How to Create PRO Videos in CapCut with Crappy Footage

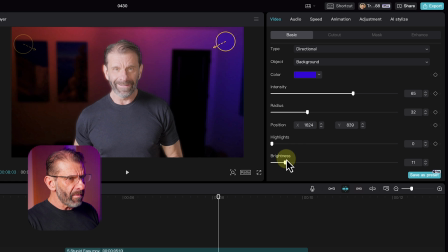[8:17]
And then I'm going to take the brightness down just a little bit. And then we have a pretty cool, intense orange and purple background.
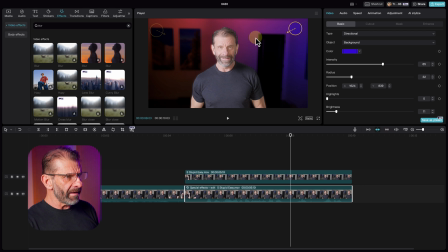[8:24]
They're kind of contrasty colors. And I think I like that, but I look terrible. I'm too bright. I don't match the background at all. How do you fix that? Well, we click on the top layer right here and we go back to Relight and we choose facial.
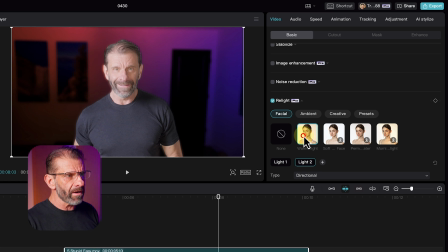[8:37]
Yeah. And how about warm light? Think that'll work? I don't think it looks great. So what do you do?
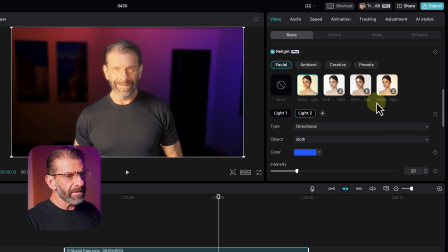[8:41]
Well, first of all, we know that we are on light two, which is this guy right here. It's lighting me from below me, which I don't really like. I want it to be up here, so I'm gonna drag it there. And it's too bright and too intense, and it's too orange.
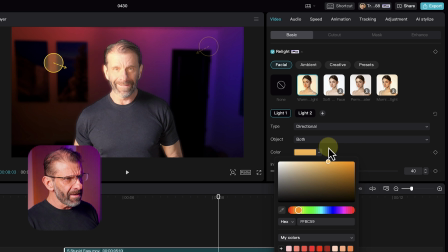[8:54]
So I'm gonna take this orange color, slide it to the left a little bit, so it's a little bit closer to a human being tone and not that crazy color.
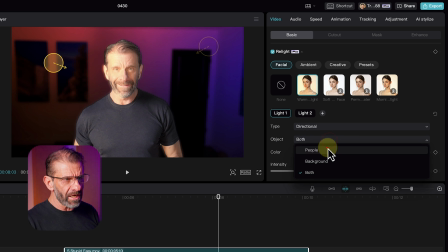[9:01]
I don't need the object to be both, it's just a people, so I'm gonna change it to people, which changed how that landed on me a little bit too. And I'm gonna take the intensity down quite a bit, and I'm gonna drag this guy a little farther away, and I'm gonna mess with the radius.
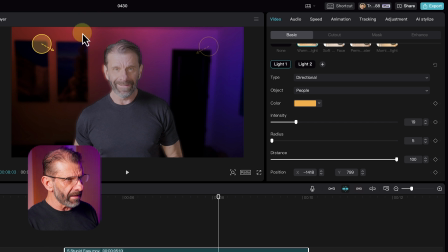[9:16]
Watch what happens when I drag it down. It's not hitting my face at all, it's ending right there. This is kind of the old color, just tweaked a little bit. If I drag it over here, notice that you can see it going across my face and even starting to hit the other side of my face, the shadow side of my face, but it does it really realistically, so it looks dang good. Next, we wanna mess with the brightness a little bit more because it's too bright.
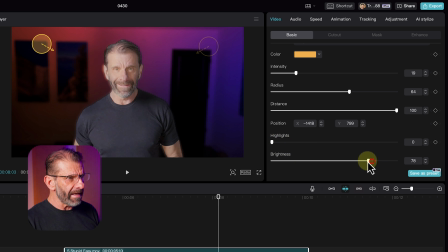[9:36]
Highlights are all the way down. If I take it all the way up, it'd look terrible, but if I hit brightness and take it down a little bit, it's gonna make it much, much more consistent with the background. That's not bad at all. And this light, this is this blue light on the other side. You know, we should have it so that a little bit of this purple kicks onto my face because it would bounce from the background and probably hit the side of my face a little bit.
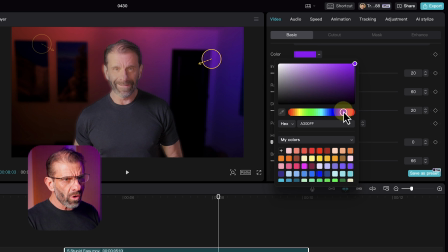[9:56]
So I'm gonna change the color of that guy to purple, right around to make it as similar as possible to that other color we got going on.
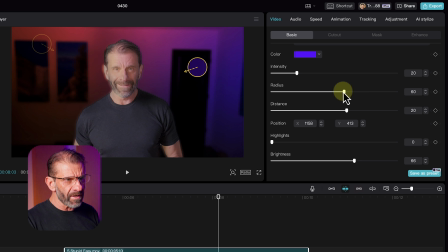[10:03]
That's pretty close. And then I'm going to increase the radius a little bit so it actually hits my face. And increase the intensity so we can actually see it. And that's too much. Just a little teeny hint. I'm gonna pull it away from me a tiny bit. And this is one of those things you just mess with until you get a look that you like. And I think right about there looks pretty good. I'm gonna turn the intensity down a little bit because it's a little bit too obvious.
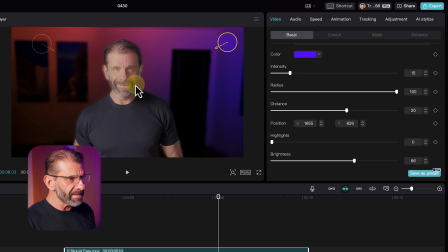[10:23]
Just a little bit of a hint of purple on that side. And now I think this image looks much more pleasing.
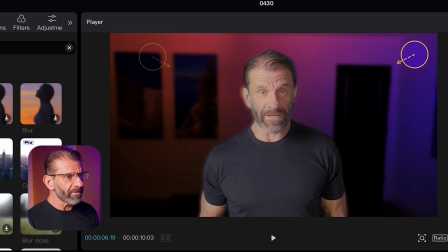[10:28]
Just for comparison, this is before and this is after. What do you think looks better so far without the circles?
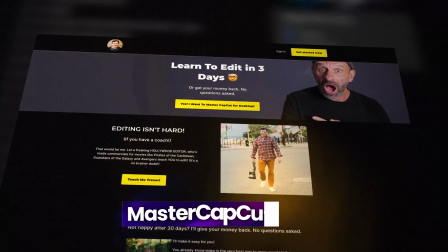[10:33]
Here we go again. Before, after, before. After. By the way, if you'd taken my course, Edit with Trevin Master CapCut, you'd already know how to do all of this stuff. Plus, you'd know how to get way more views on your videos. Are you getting as many views as you want? I bet you're not. If you're not, put nope in the comments below and then take my course, Edit with Trevin Master CapCut.
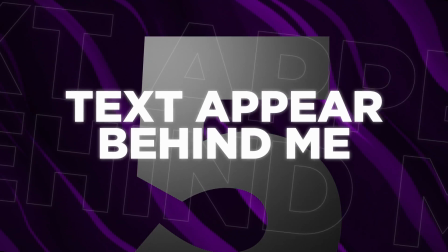[10:50]
Next, there's one more really cool thing we can easily do to look way more pro and people think, whoa, that guy knows how to edit.
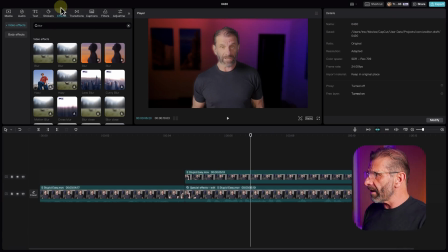[10:55]
What do? We just add some text. So let's go ahead and click on text, but not just adding text. We're making it look cool.
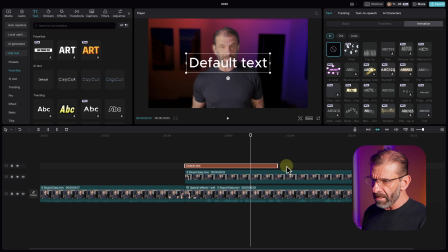[11:00]
You're gonna take that default text, drop it onto the timeline. We'll put it on top. And I'm going to make it last the duration of the rest of this thing. And I'm going to put in a word that says yes, because I asked a question and the answer was yes, as I recall.
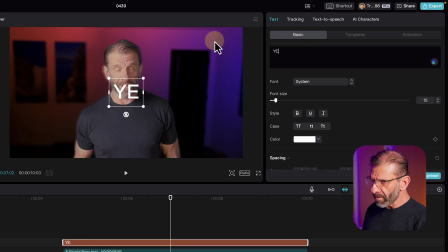[11:15]
I think that's right. So I'm going to make sure I have text basic selected. Type in the word yes, but it's too small and the font sucks. So let's go to font. Instead of system, let's use something big and fancy. Oh, and dude, by the way, new feature. I've been begging for this from the day I opened CapCut. You can now search for text.
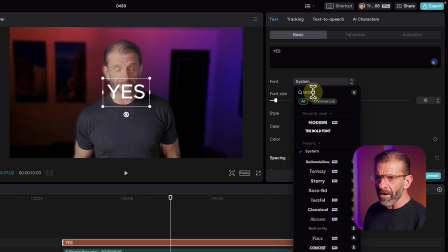[11:32]
See that little search bar? So let's type in a font that we want. How about modern? And bam, there's one that says modern. That's a pro one, but we'll take it. It looks nice and fat and readable. This is too small.
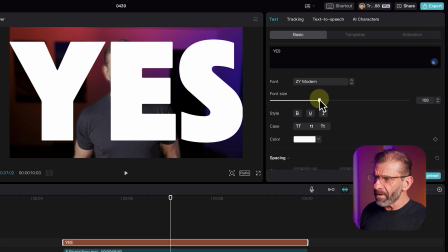[11:43]
So I'm gonna drag the font size way up because that text is going to be just super obvious. And you know, text is text, but wouldn't it be cooler if it was behind us?
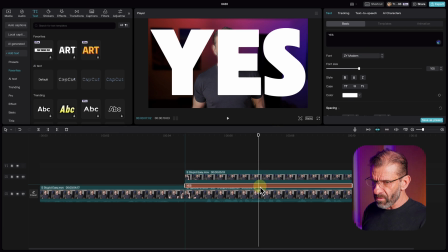[11:53]
So I'm gonna drag it behind us by just dragging it between these two layers. I know a lot of people have this issue.
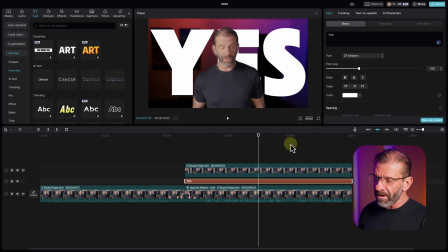[11:58]
I have a whole video on it, but in case you're like, I can't drag the text below, what do I do, Trevor? Just click anywhere but on one of these clips in the timeline so you get the details window.
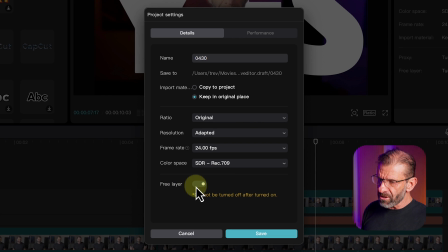[12:07]
Go over to modify and check this box here, free layer. Make sure the free layer is on the right under details and project settings and hit save.
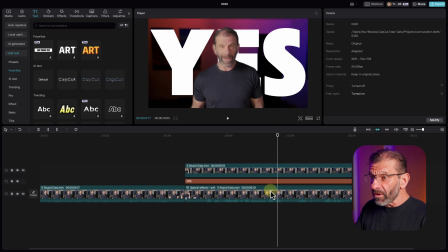[12:15]
Then you'll be able to drag the text under here. So the text I think looks pretty great right here, but I want it to come on at the right time. So let's go ahead and have a listen and see when it should come on.